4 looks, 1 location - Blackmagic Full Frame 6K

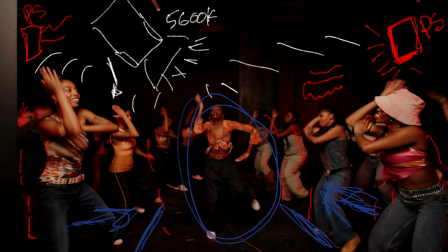But one of the things we like to do on to here was to kind of give that centralized person to be in the middle where that way if we want to put our light in that direction of that person that's going to be in the middle, in this case it's Petra, they're going to be the most lit person in the room. Although this entire set was lit but that's just a really unfunny joke. Now I wish I could tell you that this was the most cinematic story-driven shoot in the world but just because it
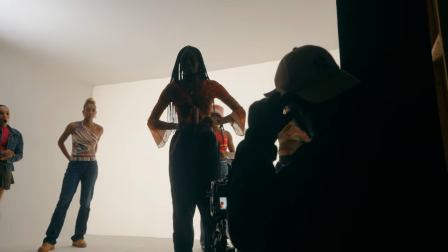was a choreography video that Petra is going to be able to use to get further dance jobs or use it for other purposes,
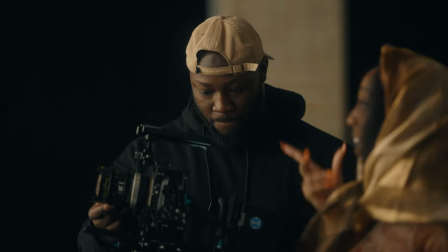doesn't necessarily mean that you can't practice cinematography and also make sure that you're going to have good work at the end of the day.
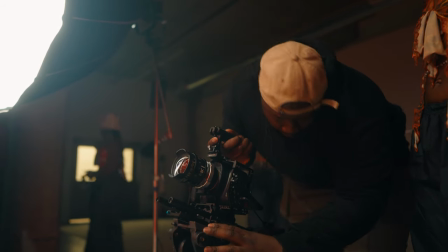Just because it's not a short film or commercial doesn't mean you have to take a play off, and here are some tips that you can use if you're in a similar situation. The first thing, and kind of what I talked about before, is leveraging your location.
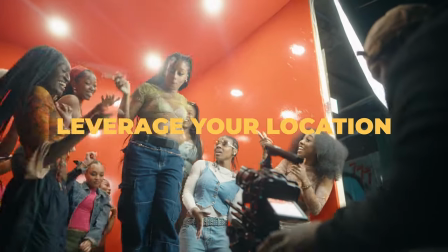If you're a solo shooter or a small team, picking your location is going to become that much more important because sometimes it could do the heavy lifting for you.
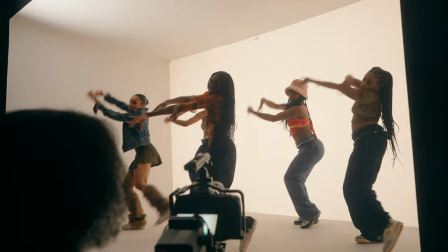Sometimes you don't have the ability to work with an art department and have a bunch of different things and furniture and things
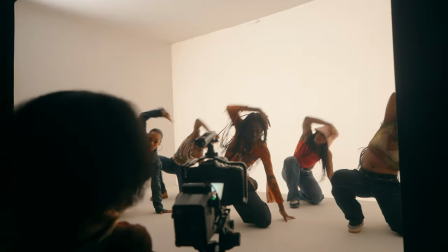put into the room in order for you to get the shot that looks good to you and looks good for the piece. Oftentimes you're going to book a location and you're going to deal with whatever's there and you're going to have to know how to use that to your advantage. The one thing that I did was I used a big soft light, especially with big groups of people,
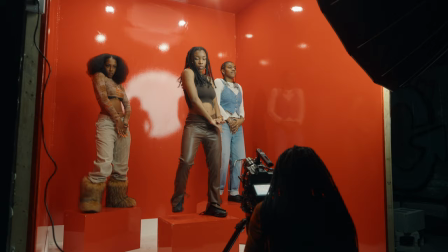in order to make sure that I could use whatever's inside of the location in general and then I could add a couple of fixtures to help light it up to make things a little bit better. Another thing that I did which actually was kind of refreshing was creating creative restraints.
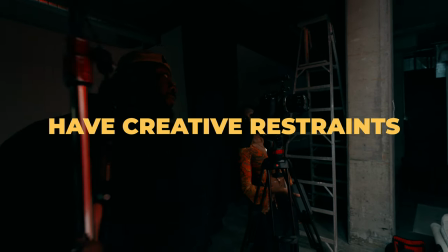One of the things that I wanted to do is I didn't want to add in too many elements in terms of the shoot I didn't use the black magic on a gimbal for too much I kind of only use it near the end But what I wanted to do is make sure that
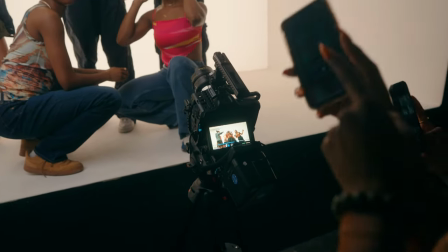I had a camera that stayed on sticks So I had to focus on the composition my lens choices my lighting and to make sure that everything coordinated perfectly It actually helped me think on the fly and come up with a couple of new ideas That we didn't really think about if I was fumbling around with gear all day long When I only had wide-angle lenses to choose from what I had to do was get a little bit more creative in terms of some of the camera angles and the camera movement that I was going to use through the shoot.
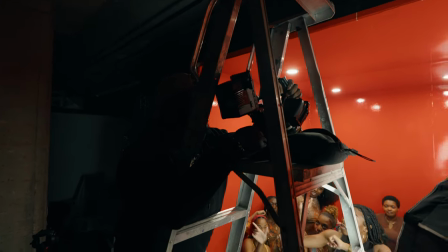I might not have thought about getting up on a ladder and getting a top-down angle of some of the pieces going,
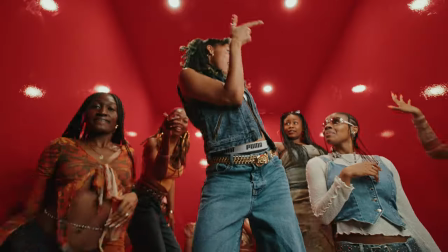or thinking of actually shooting a couple of insert shots to go between some of the main choreography to add a little bit more depth to the overall video at the end. If I was fumbling around with five different lenses and six lights and a nine-person crew, some of those things might have got overlooked and I might have not had the creative space to think outside the box for once.
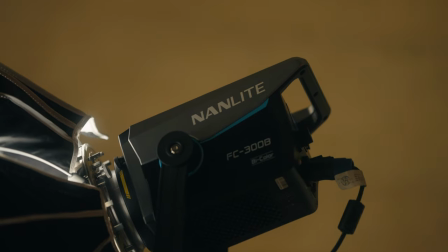And the last thing I'm going to talk about is practice how you play. Objectively, this is not necessarily the most complex shoot in the world,
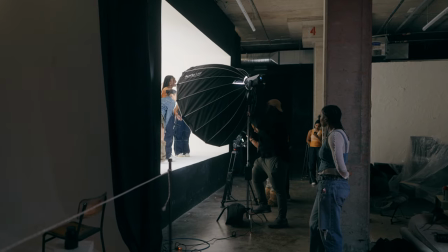but that doesn't mean that you should take a play off in your cinematography and take every opportunity that you can in order to practice. You never know when some of the sets and some of the scenarios that you might have used in a choreography video is
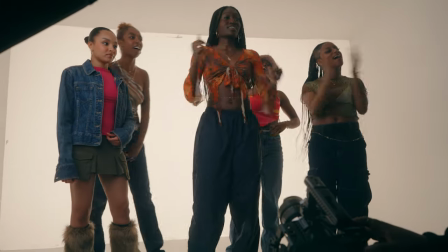going to be the same setup as something that you're going to use on a much bigger set with a much bigger budget at a later day. Keeping in mind that just because you have things that might not be the biggest budget in the world doesn't mean that you should take a play off. I was guilty of that a couple of years ago when something didn't pay enough, I would just kind of slack off and not put my best in and not do some of the research and make some of those technical choices in order to put my best foot forward.
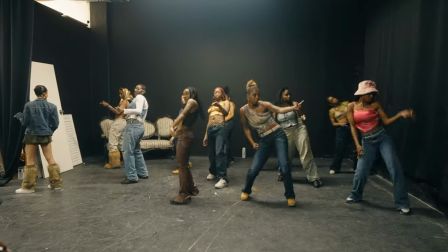Even if it's something that's incredibly small, you still want to be able to put 100% effort into it. Do that research beforehand in terms of what you're going to be shooting.
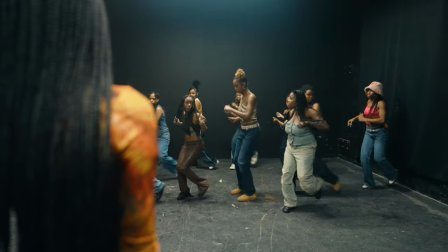Make a couple of creative choices to give you your best efforts and obviously try your best to do a great job. That being said, I wanted to share some behind the scenes. I don't really talk about too many of the things that I work on every now and again, but I'm going to try to do that a little bit more often, which is why this video came up in the first place. That being said, I hope you guys enjoyed the video. Send a like if you want to. And if you guys are watching this right now, I'm in a secret location that you'll kind of find out in a couple of days, but I'll see you in the next one.
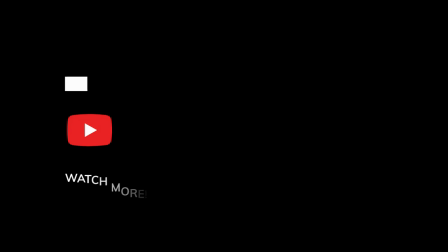Thank you.